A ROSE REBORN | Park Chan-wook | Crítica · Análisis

¡Hey!
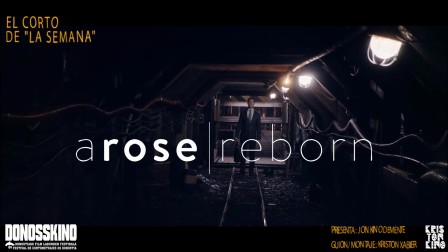(0:05) ¡Me matan!
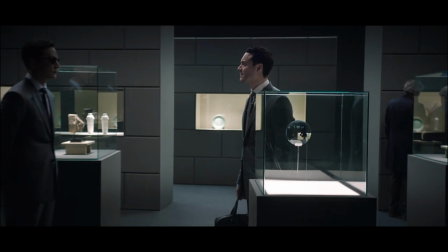(0:34)
Rose Reborn, una rosa renacida, sugiere un renacimiento metafórico de algo que resurge de la muerte.
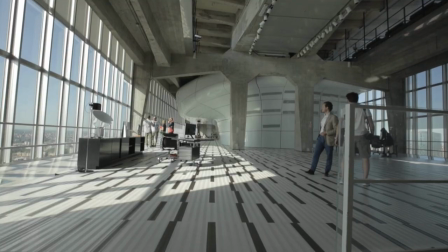(0:41)
Además, en la cultura asiática tiene un significado de incubación, de estar dentro del huevo.
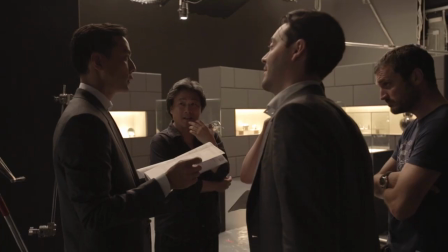(0:47)
Este es uno de los numerosos simbolismos que, junto con la armonía, el equilibrio,
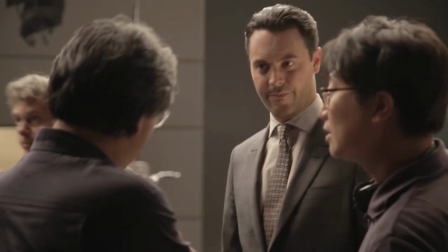(0:51)
los ciclos vitales, la tradición y la innovación, son el tema principal de este cortometraje.
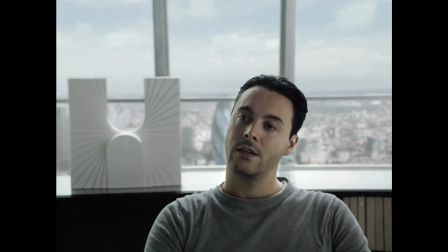(0:58)
El cortometraje comienza con Steven, un director ejecutivo londinense y CEO de una empresa en serias dificultades.
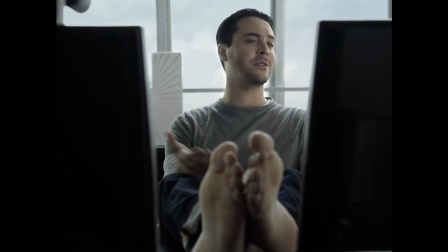(1:05)
Steven está interpretado por Jack Houston, un apellido que lo emparenta con el célebre clan de los Houston,
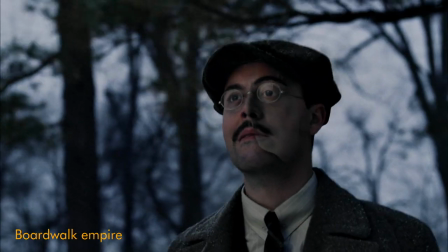(1:12)
y al que hemos podido ver en la serie Borwalk Empire.
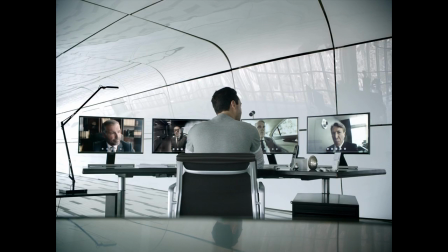(1:17)
En una videollamada informal con la junta directiva, Steven contempla la posibilidad de vender su revolucionario activo a un misterioso multimillonario chino para intentar salvar los muebles de la compañía.
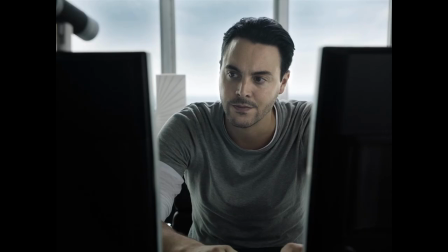(1:31)
La tecnología que han creado creen que es capaz de generar enormes posibilidades en beneficio del mundo.
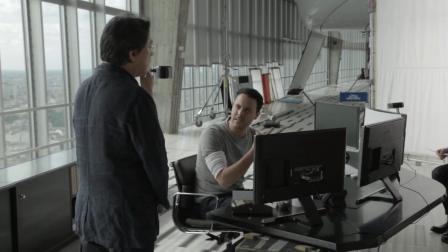(1:36)
Con esta breve secuencia, Park Chang-wok ya nos muestra desde el principio el concepto del corto, que la vida y la muerte no son independientes, sino que coexisten.
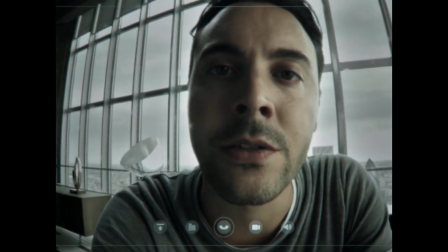(1:47)
Por un lado, Steven consigue innovar con su nueva tecnología, y por otro, se enfrenta a la posible muerte de su negocio.
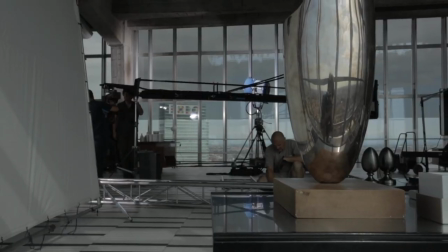(1:55)
Las continuas alusiones a la forma de huevo u óvalo son las principales referencias para significar la vida.
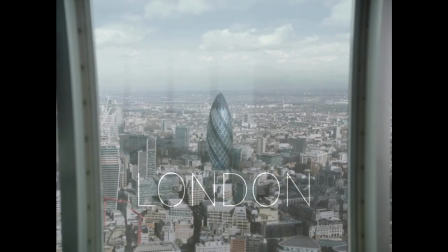(2:01)
Su oficina, su decoración y el edificio Gherkin de la City de Londres que vemos a través de su ventana tienen forma ovalada.
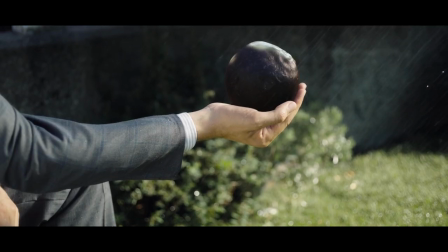(2:09)
Incluso el proyecto de Steven, que denota creación y nuevas tecnologías, está relacionado con esta forma.
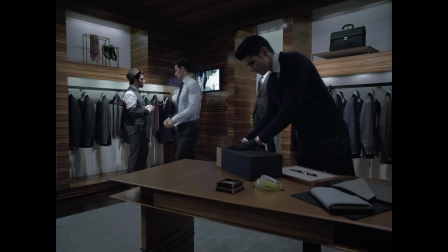(2:16)
Antes de conocer a su misterioso inversor, Steven debe pasar por una sastrería y causar una buena impresión.
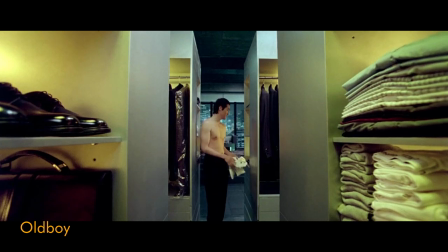(2:22)
Como en otras ocasiones, por ejemplo en Oldboy, Park Chang-wok presta atención a los detalles del ritual de ponerse un traje.
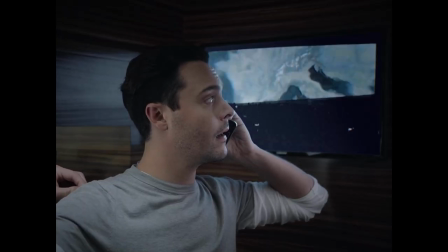(2:30)
Esto, además, sirve como catalizador del cambio de relación de aspecto,
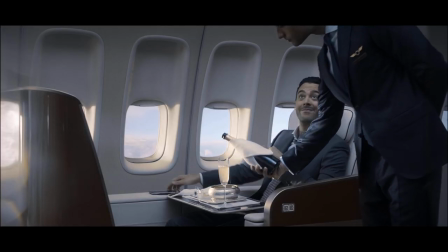(2:34)
ya que pasamos de los cuatro tercios a un formato más apaisado mientras Steven respira aliviado en su vuelo clase business con destino a Wyoming.
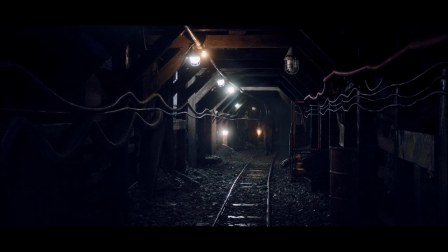(2:45)
Allí, en lo profundo de una mina, Steven tiene un extraño primer encuentro con el enigmático Mr. Lu, CEO de una compañía llamada Ki. Un concepto antiguo y asiático que representa el aire, clave de la armonía y el bienestar.
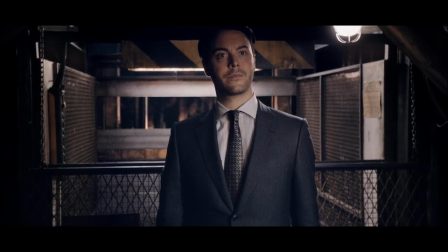(3:00)
Mr. Lou le propone una serie de retos, acertijos y un extraño intercambio de ropa a un reacio Steven antes de llegar a un acuerdo final.
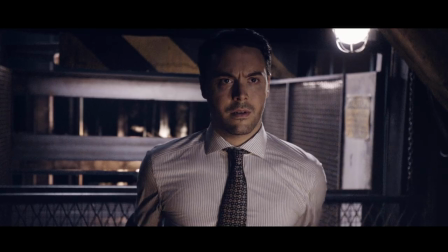(3:07)
Este trueque representa romper con la tradición con algo nuevo, pero sin alejarse completamente de ella, pues cambian y siguen en armonía al mismo tiempo.
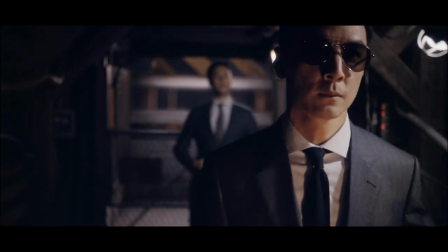(3:18)
Salvando las distancias, el encuentro nos remite a los encuentros de Neo con los enigmáticos personajes de la saga Matrix Donde
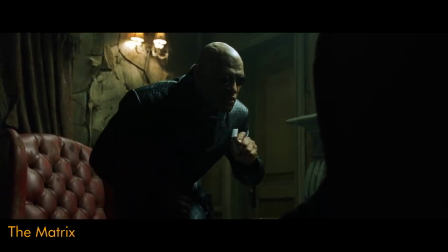(3:24)
sirven al mismo propósito de despertar la conciencia del protagonista principal Además,
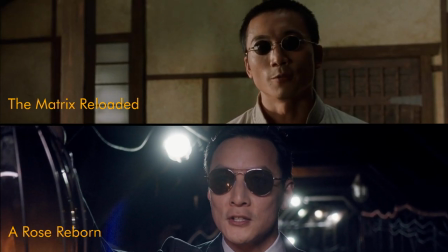(3:30)
Mr. Lou lleva gafas de sol dentro de la mina
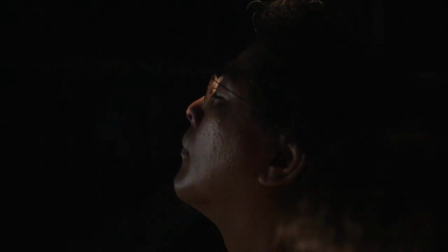(3:34)
Donde las formas ovaladas vuelven a colación de una arcaica lámpara con la que aparece el magnate chino
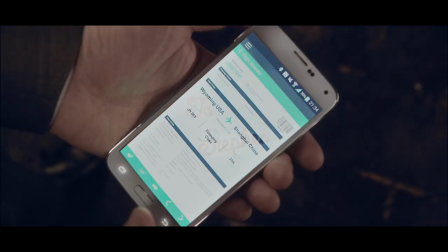(3:42)
Steven, reacio al nuevo reto y acertijo de su homólogo chino se ve obligado a viajar en clase turista con destino a Shanghai,
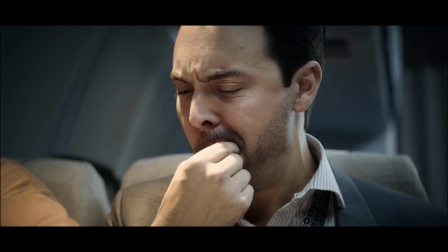(3:49)
en su intento de que su producto sea finalmente visto por Mr. Lu.
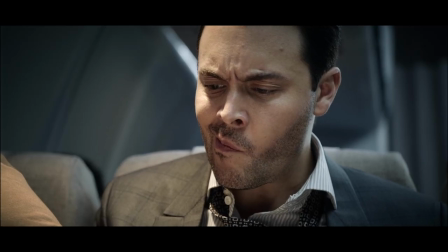(3:54)
En una de las clásicas elipsis ingeniosas del director surcoreano, volvemos a ver objetos ovalados.
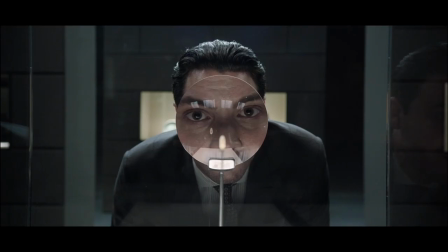(4:00)
De un grano de arroz, pasamos a una minúscula pieza de escultura que Steven observa en el Museo de Shanghai.
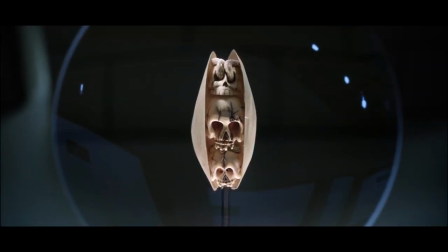(4:07)
Son tres cráneos fabulosamente esculpidos, una idea estética y asociación filosófica del director con la vida y la muerte.
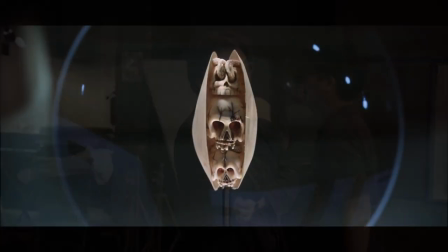(4:16)
Si nos fijamos, unos tentáculos lovecraftianos sobresalen del primer cráneo,
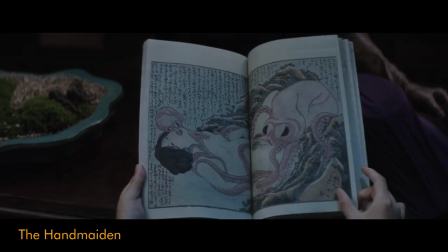(4:21)
una referencia que también nos lleva a los recurrentes cefalópodos que aparecen en algunas películas de la filmografía de Park Chang-wook.
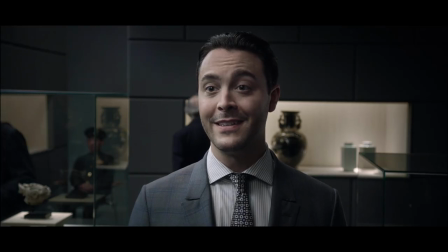(4:33)
El proceso de evolución y autodescubrimiento de Steven parecen un tanto precipitados.
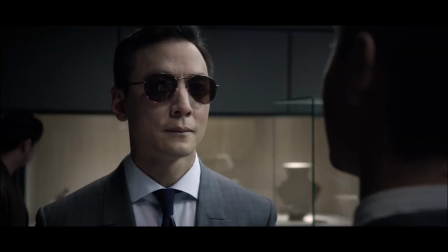(4:38)
Influenciado por estos encuentros con doble significado,
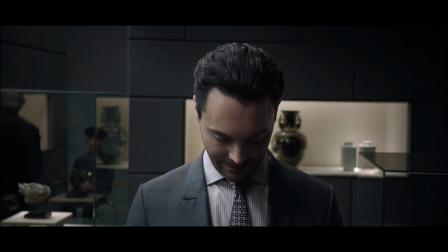(4:41)
el metafórico intercambio de ropa de estéticas aparentemente opuestas entre ambos subraya la idea de armonía y equilibrio,
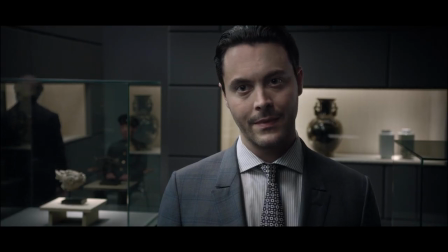(4:48)
extraída de las filosofías orientales, lo cual lleva a un cambio de mentalidad en esta nueva generación de líderes.
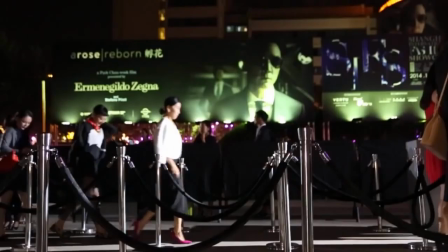(4:55)
Por cierto, resulta llamativo que en todo el corto no aparezca ni una sola mujer
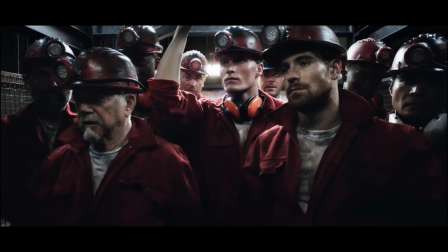(5:01)
¿Será porque el branded content va destinado a un público masculino?
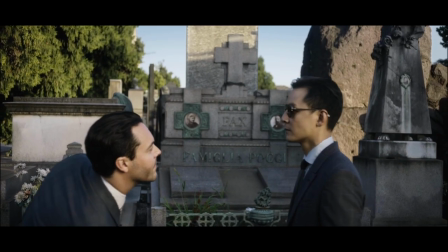(5:08)
El último encuentro de ambos personajes se cierra con una escena de exposición que tiene lugar en un antiguo cementerio de Milán donde se repite el mismo ritual con
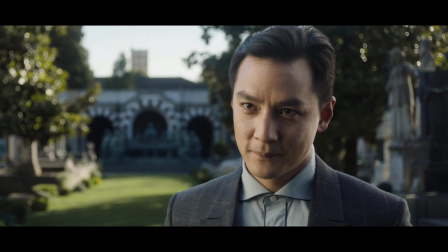(5:16)
acertijos sobre equilibristas que sirven como metáfora de la reiterada armonía Lo obvio sería que la muerte fuese el resultado final por la localización
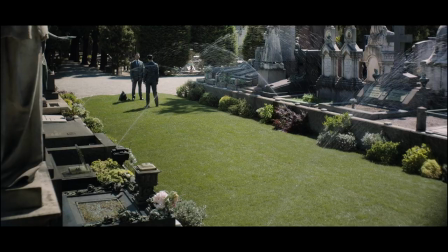(5:27)
Pero lo que Park Chang-wok nos quiere contar es que la vida es siempre una excepción y la muerte no es necesariamente un final.
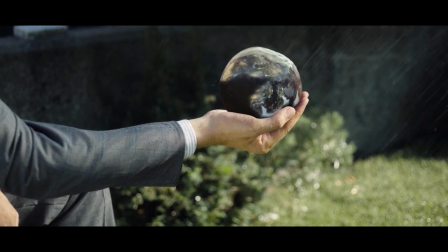(5:35)
Esto se representa mediante el agua y la contribución de Steven con su huevo en representación de la vida y la marchita rosa de Mr. Lu,
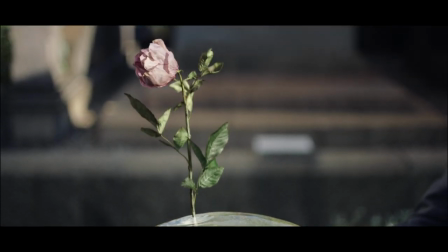(5:43)
ejemplificando visualmente la filosofía del renacimiento como enfoque principal.
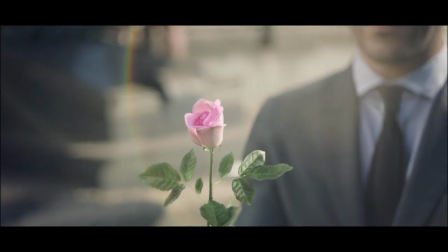(5:50)
El director explora la promesa de una mayor conciencia social, donde esta clase de nuevos dirigentes se comprometen a restaurar la armonía y el equilibrio del mundo.
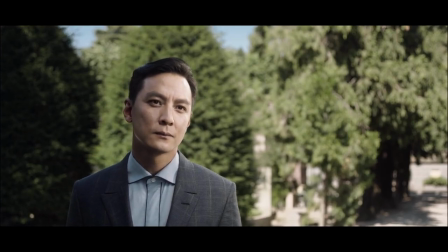(6:00)
Se trata de un mensaje algo naif, que hace que el cortometraje termine siendo algo anticlimático. En definitiva, un trabajo desconcertante para los seguidores más cafeteros de Parch and Walk y su vertiente más reflexiva, con un tono suave pero siempre con un mensaje cargado de simbolismo y continuas referencias a las culturas de Oriente y Occidente. ¡Nos vemos en Donosquino!